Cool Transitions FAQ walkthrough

all right cool so I made a video on the transitions and stuff the other day but there were still some things that people were kind of getting wrong
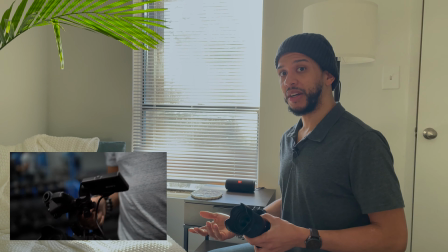I got some people that sent me some feedback and also tried to do that video and one of the main things that was happening is
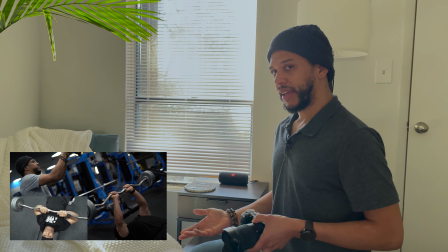people were going in and out of the frame correctly however they weren't going in the same direction so what you have to do
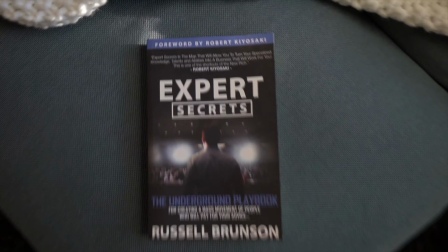I'm gonna do another book video just to show it again is when you first come in oh by the way shout out to Russell he has a lot of good
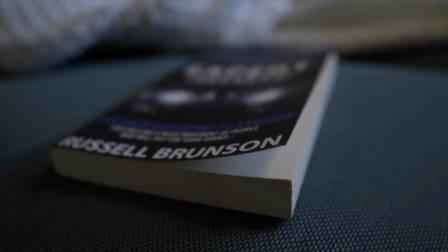content I first read dot-com secrets back in the day and expert secrets is a good book first thing you want to do is when you go and you exit frame okay you want to make sure that the next shot you do is the exact same motion that comes back okay you don't
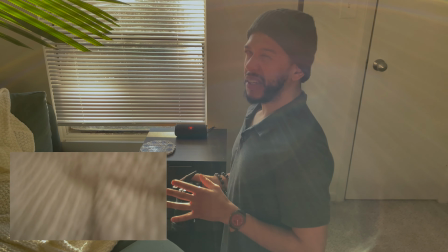want it to be the opposite direction or another direction or when you're editing it doesn't really come out right you can't really hide the cut too well so you got to make sure it's in the same direction
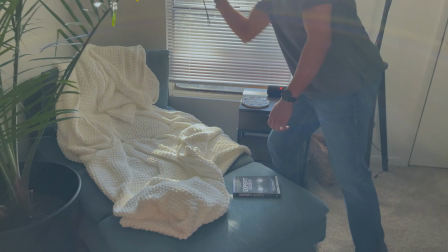so in this case we'll start off with coming into coming into frame just like I did with the answers book I'll come in this way and then I'll kind of trail off and
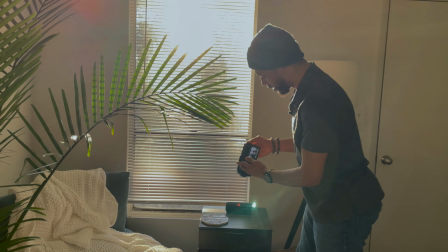go that way all right so coming in so record and
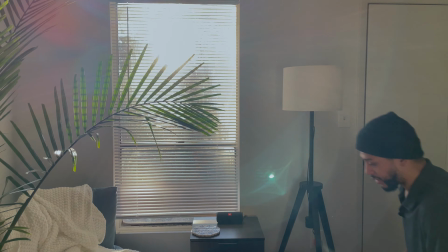go off okay so the next shot we do I've got to do that same thing that same motion I'm also going to at the same
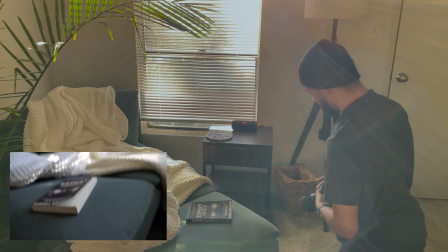time you're flipping the pages just to give it some movement okay maybe turn it at
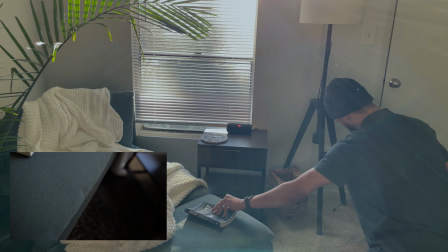an angle so from here right
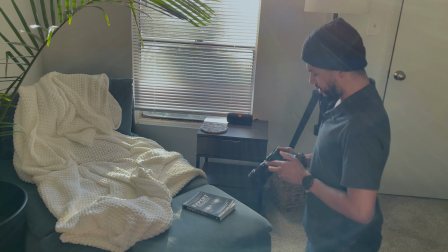and I know I'm gonna cut into the shots so as I'm flipping now I'm gonna come down to a
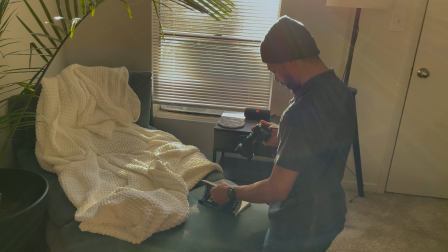page I find and then just let go you
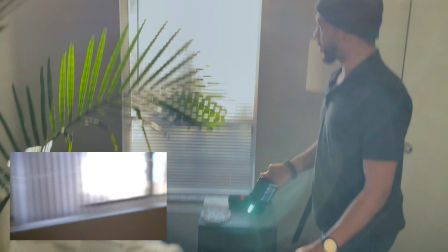right to the right and then what we're gonna do is we'll come I love I love these blinds like using these blinds because I can put like a
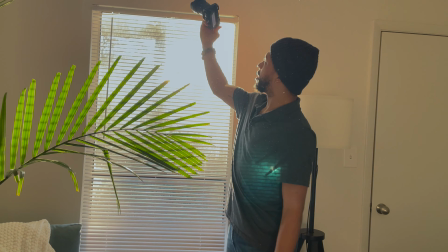kind of sound effect on it as well so what I'll do is I'll come down from the right on these blinds but then I'll kind
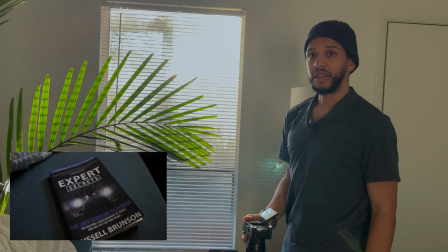of twist and then bring myself back to the book you know so so just from here right exactly and that's pretty much how you do it and then when it comes to the right I'll just cut actually to the other the other shot but that's that's basically the thing is just make sure your directions are flowing the same way all right cool